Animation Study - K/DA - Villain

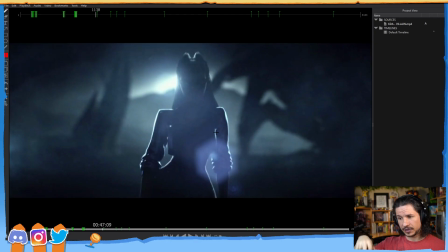53:37 You can find them if you click on the avatar down there and then go to the videos page. You can find a list of all of the previous streams and stuff. And usually I'll take all of the streams at some point and then cut them down into the individual demos, so you don't have to watch a 3-hour stream to catch one little section.
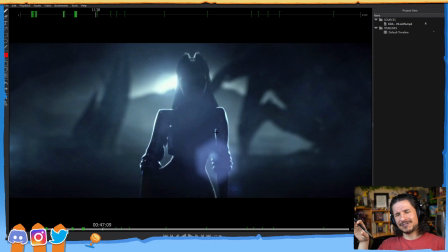53:57 Now I will say Twitch, it doesn't give the best organization tools on there, so I need to do a pass on organizing those videos. It really sucks right now. But once I have time.
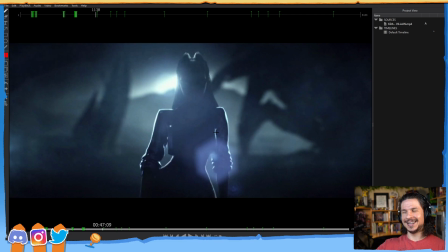54:14 So yeah, a whole discussion there on mocap, but hopefully that's interesting.
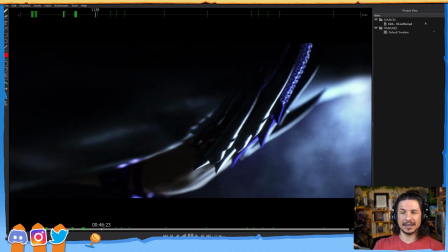54:19 And like in this, for example, let's say, for example, they used mocap on here.
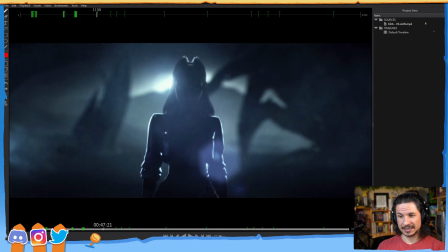54:26 Most people don't move their hips like this. This is a huge sideways motion there. Honestly, that would probably break the spine, especially considering how much the head is staying still.
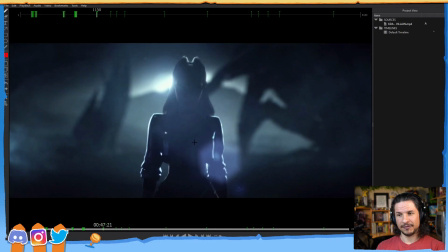54:39 Look at that. I very doubt that you would get that in real life mocap. You would get something similar, but this is definitely exaggerated. Everyone, yeah, exactly. Everyone walks in the store like that with their head perfectly just locked in place.
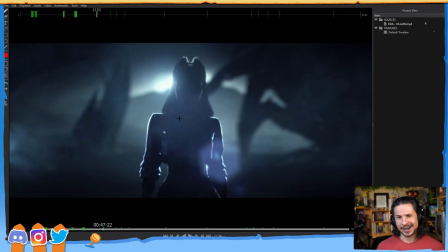54:58 It makes it easier to follow our prey, the box of cereal on the aisle. So even if they used mocap, they are exaggerating it, which is fantastic.
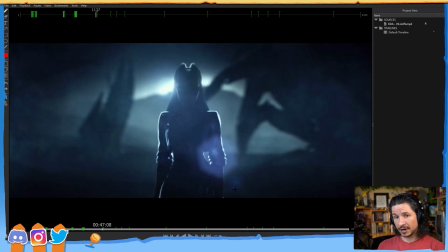55:15 You want to stylize the animation to the project, not just go, oh, mocap, that's all I have. Now, whether it's keyframed or mocap, kind of both apply.
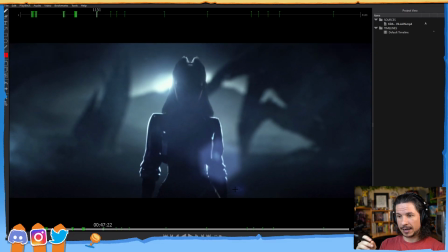55:27 Now, in this shot, the main thing I wanted to talk about was how even though we don't see the legs, we still feel the impact. And that is right there, like you said, the contrapposto is so pushed. It's fantastic.
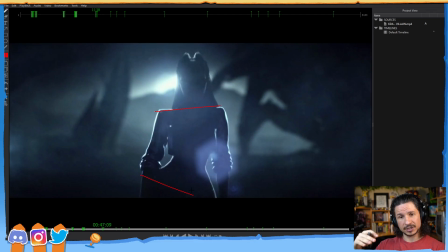55:40 So contrapposto is the contrast between shoulders and hips, typically, but you can apply that to the face. You can apply it to all sorts of things. And in this case, we really get this big contrast right there. Look at that big hit.
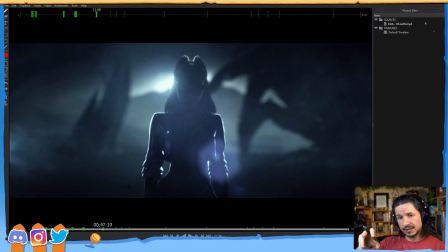56:00 And what I really love is how we can feel that hit happening as she's walking. Again, without even looking at the legs, we can feel when the hip contacts the ground and then takes the weight. For anyone who's in class 1 right now at Animation Mentor, this is what you're going to be doing.
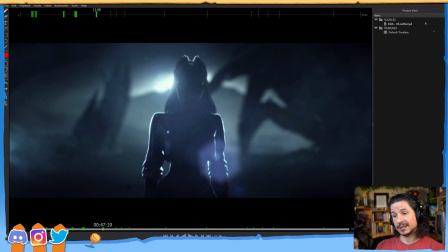56:18 You're doing your vanilla walks and your personality walks this week and next week. Pay attention to this in your own shots. You want to feel that weight shift happening. If your hips are just tilting, just kind of evenly the whole time, that's not a weight shift.
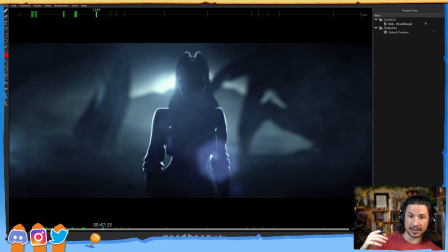56:35 That's just teetering. It's just doing this. When we walk, as we hit the ground, there's going to be some sort of knock in that motion. There's going to be something that offsets that motion. So for example, if I bring my hand down and it hits here, we get that hit right there.
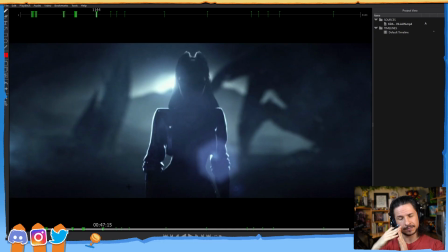56:54 That little bit faster motion right in there. Same thing with our leg. Our leg reaches out for the ground, and as it hits the ground, there's a shock wave that goes through and goes into our hips. Now here, we can feel that. The hips are coming up right here. This is not the contact yet.
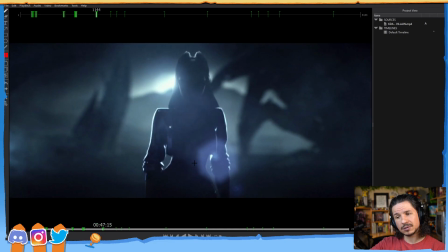57:14 You can see how it goes up, holds right here, right there. That's the contact. So you get the contact, which is probably right around here. And then whoop, the hips have this big, strong hit.
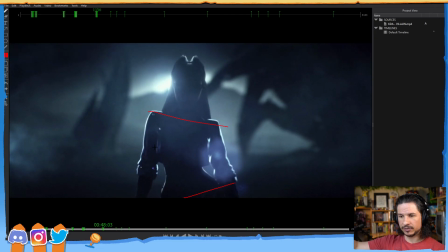57:31 We get a little bit of motion, then right through. And that shifts the weight. Usually the biggest shift is between the contact and the down pose, usually.
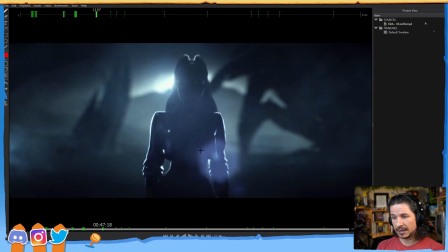57:42 Not every walk is a little different, but that's most of the time where you're going to see it. Now, as that happens, we get this big hit in the hips, right there. The shoulders are starting to react.
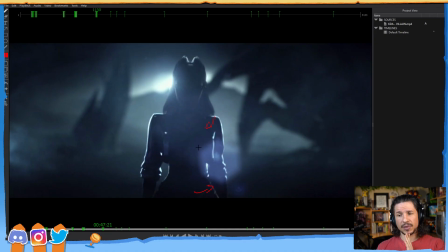57:56 Now, you could offset the shoulders a little bit more than this, honestly, but keep in mind that as the hips start to twist, the hips are attached to the shoulders by our spine, right here.
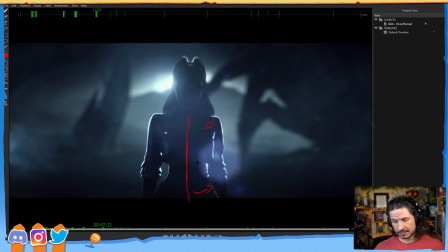58:12 The spine goes all the way from our tailbone, which is inside of our hips, it's within the hips, and goes all the way down to the base of the head. So neck all the way down is one thing. It's a spinal column. If the hips are getting this big twist, this big hit right in there,
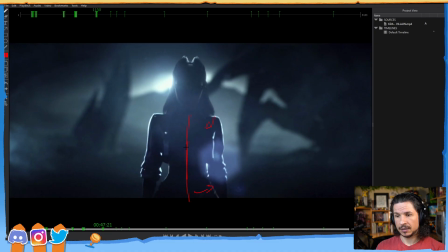58:32 that's affecting the entire spine, which means that we're going to see those shoulders react pretty quickly. You can offset it a little bit so that the shoulders will move less than the hips, definitely, but you don't want to have too much of an offset where the hips change and the shoulders stay exactly the same.
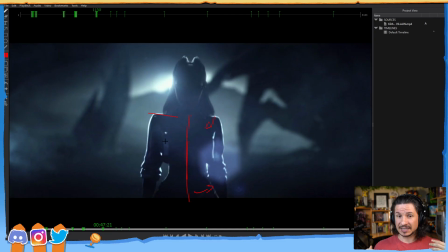58:53 You can do it for a cartoony shot, but if you want more physically accurate, it's going to react a little sooner. So you get that. Now they're really exaggerating the chest rotation here, the torso.
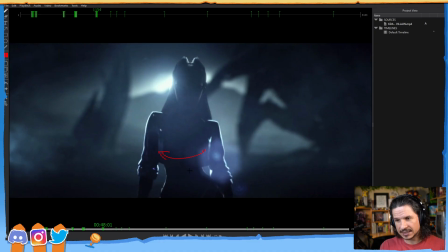59:07 As it's going out, it really twists out to the side here, which just makes this whole silhouette even more dynamic right in there. And I love, this is not something that, as an animator, that you'll typically have to worry about. This is the cloth sim department, but I love the drag on the jacket here,
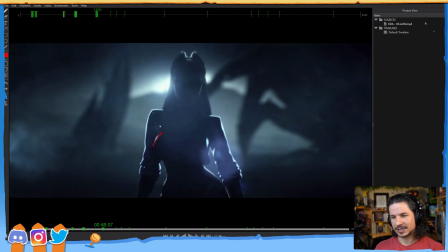59:25 where you get that drag there, and then you just get that little bit of a flutter out. It just feels so good, especially with that highlight right there. It just sells that motion, exaggerates that weight shift even more.
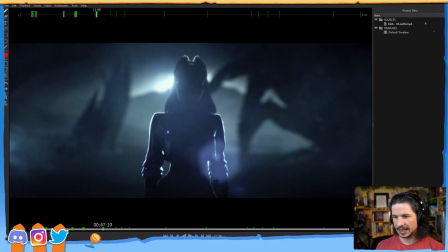59:46 And I love the arm motion here. How as the hips come through, the hips start to move right there. It hits the arm right there and throws the arm out. The hip motion is what's causing the arm to swing outwards right there.
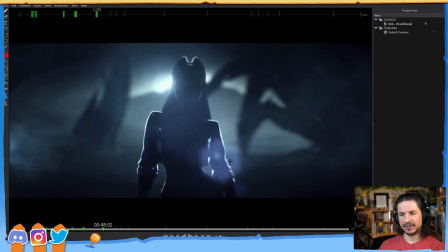60:05 And it creates this really dynamic feeling where this arm doesn't really do much at all. It's just kind of hanging there. We get a little sympathetic motion as the shoulder moves, the arm gets dragged out.
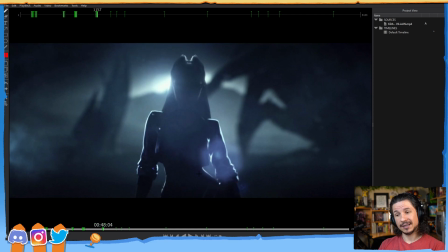60:17 But the other one, because the hip shoots out, it affects the arm, creates this nice little extra swing in there.
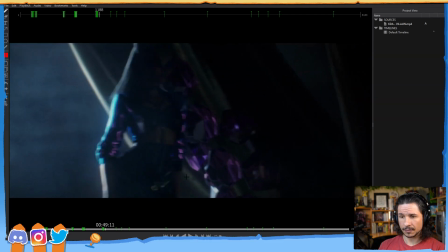60:25 And you can see it here as well, where the hips come out, and then the arm has to swing out and around that hip.
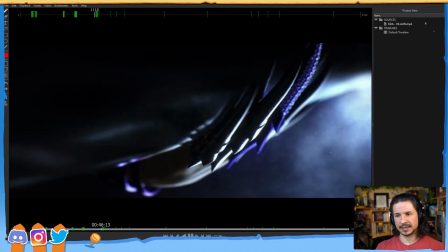60:37 Okay, so let's take a look at all of that once again. Right there.
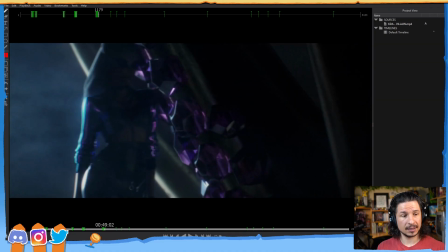60:42 It's not much. It's one step, but we feel it. I feel like the lighting artists of this entire video had a blast creating all these rim lights.
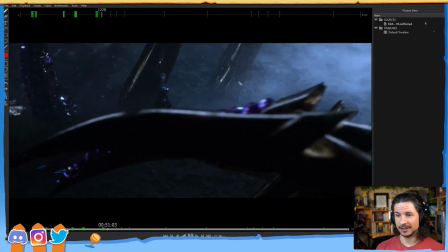60:49 Yes, they did an amazing job on this video. Every aspect of this video is just so cool.
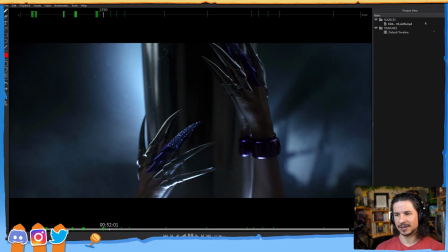60:59 I love the way she raises her arms right here, right there.
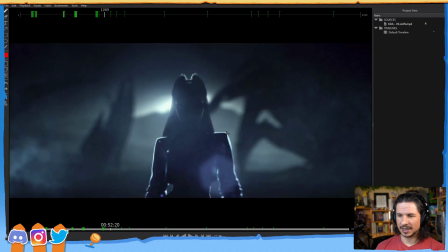61:04 It's not a big motion, but I love how you can feel it, this contrasting motion where as she's lifting her arms, there's this little anticipation of the shoulders. They actually go down first. The arms are starting to come up, but the shoulders come down right here.
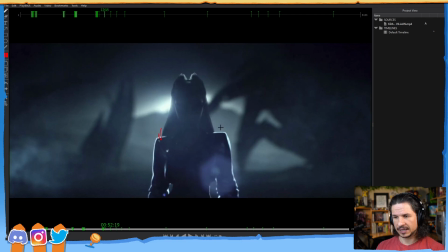61:22 So you can see it in this one especially. It goes down, even here, coming down as the arms start to raise up. Now this isn't so much the clavicles as the body, as a little bit of both, but that creates this really nice anticipation to this raise up here.
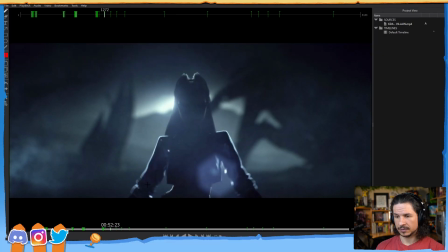61:42 And as it raises up, they're breaking up the motion. So the elbow comes up here, and then the elbow stops right about there.